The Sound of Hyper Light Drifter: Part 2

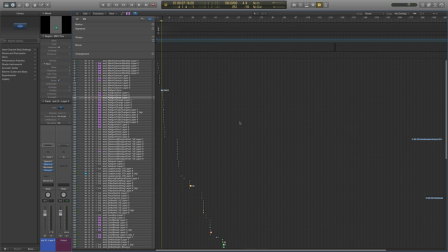(0:11)
Hello, everybody. My name is Akash Thakkar, and I am the sound designer for Hyper Light Drifter. So today we're going to do part two of our Sound of Hyper Light Drifter video series,
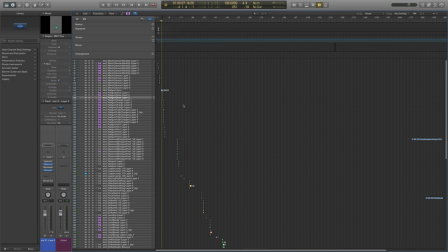(0:25)
and this is going to coincide with the preview event that we are doing where some backers will be able to play the game ahead of time. And what I'm going to do is give you a quick tour of just some of the sound effects that you're going to be hearing inside this preview build so
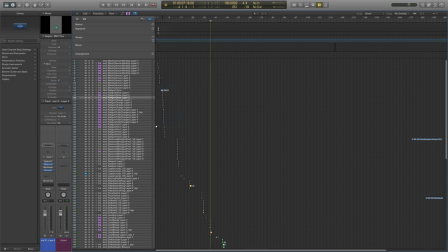(0:40)
what i'm going to show you first is this railgun effect that you might be hearing in the game it's one of the weapons that
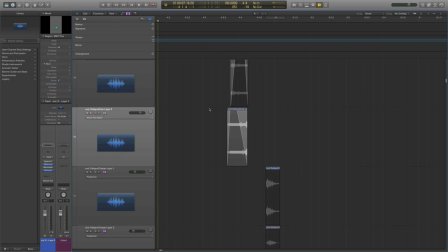(0:47)
we have so there are a lot of sound effects that you can see here and just so you know this is in logic pro x for the mac and as you can see that each of these sound effects is built up of many,
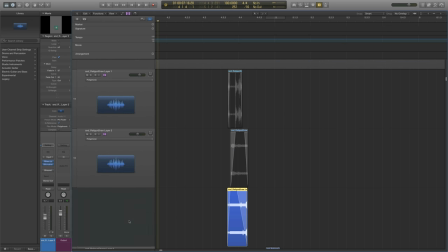(1:01)
many layers. So for this sound, Railgun Draw, SND, Railgun Draw, you can see that just this Railgun Draw sound is made up of three separate sound effects that are all playing at once. And that's really common in the sound design world, to take a bunch of sound effects, process them,
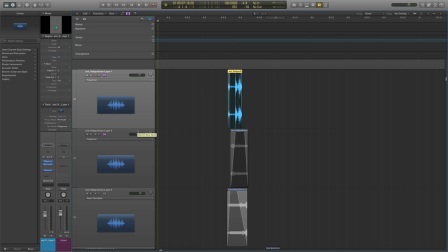(1:19)
edit them, make them your own, and then layer them together so that you have something really unique. So what I'll do is play each of these layers for this Railgun Draw individually and this is the sound that plays when the drifter basically pulls out his railgun and
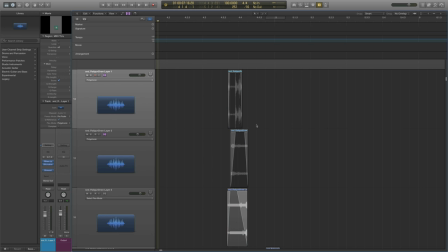(1:35)
then I'll play them all together for you so you can hear how they sound separately and how they sound together and how they'll sound in the preview build so I'll just play this one and
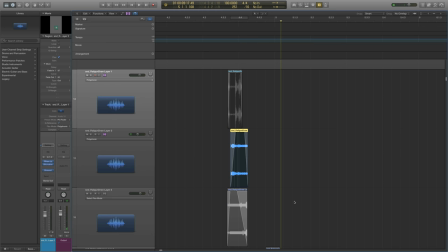(1:49)
next and now layer three so now I'll play them all together and you'll hear how they all kind of combine into a new sound.
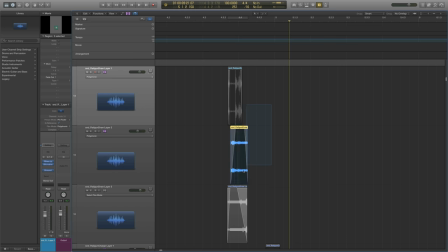(2:08)
So it's pretty simple just adding a bunch of sounds together sometimes can yield unexpected results and oftentimes I do kind of try throwing random stuff together to see what works. There's a lot of processing involved and I will go into that a little bit in some other sound effects.
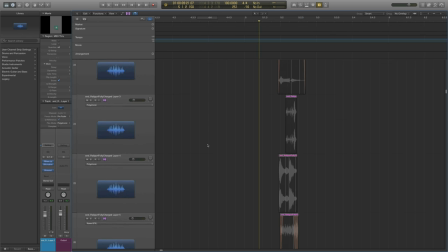(2:26)
So we'll scroll down here and what I'll want to show you actually is the railgun being fired and because you know gun sound effects are super fun so we might as well talk about how that all works so this is the railgun actually being shot so if i just play each of these layers individually again
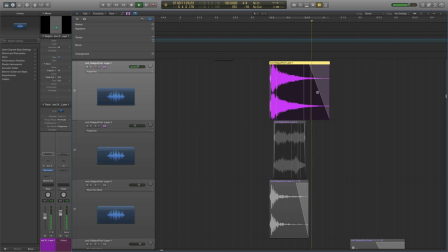so this first layer is just an amalgamation of me slamming a door shut and recording a
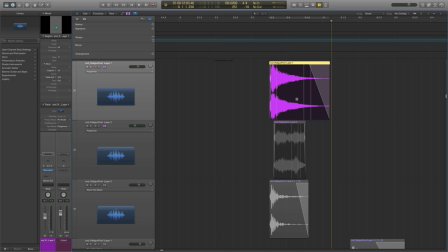(2:58)
humming a fluorescent light and a whole bunch of other stuff that i can't even remember now and it already sounds kind of like a cool sci-fi gun at this point but I want to add some more flavor to it so I added two more layers to the fire sound and I'll play those for you.
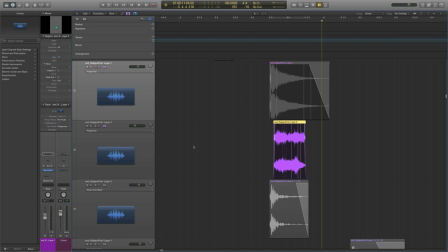(3:16)
Bit of an electric buzz kind of weird phasing issues going on there which is intentional to make it sound a little more sci-fi and a little more part of the hyper light drifter world and now this third layer.
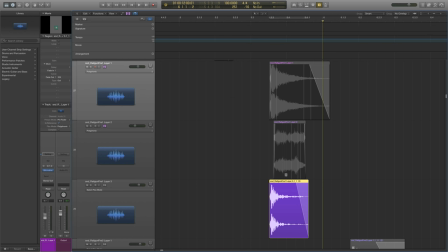(3:32)
A nice punchy hit something really bassy that can give more impact to the weapon that we're firing. So all three of these together turn into the Railgun Fire effect. Alone, they may work, but adding all three together is what makes
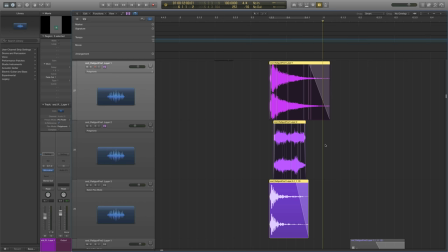(3:50)
sound effects sound unique and makes them sound a part of a certain world, whatever it may be. So I'll just play this again together for you. And now I'm going to get rid of this bassy punch, and you'll probably hear the difference.
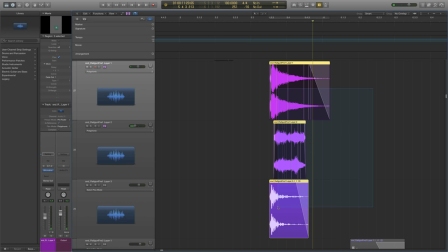It's really nice to have that. You can see I'm clipping here and usually I adjust the volumes, but for the purposes of this video, do not worry about that.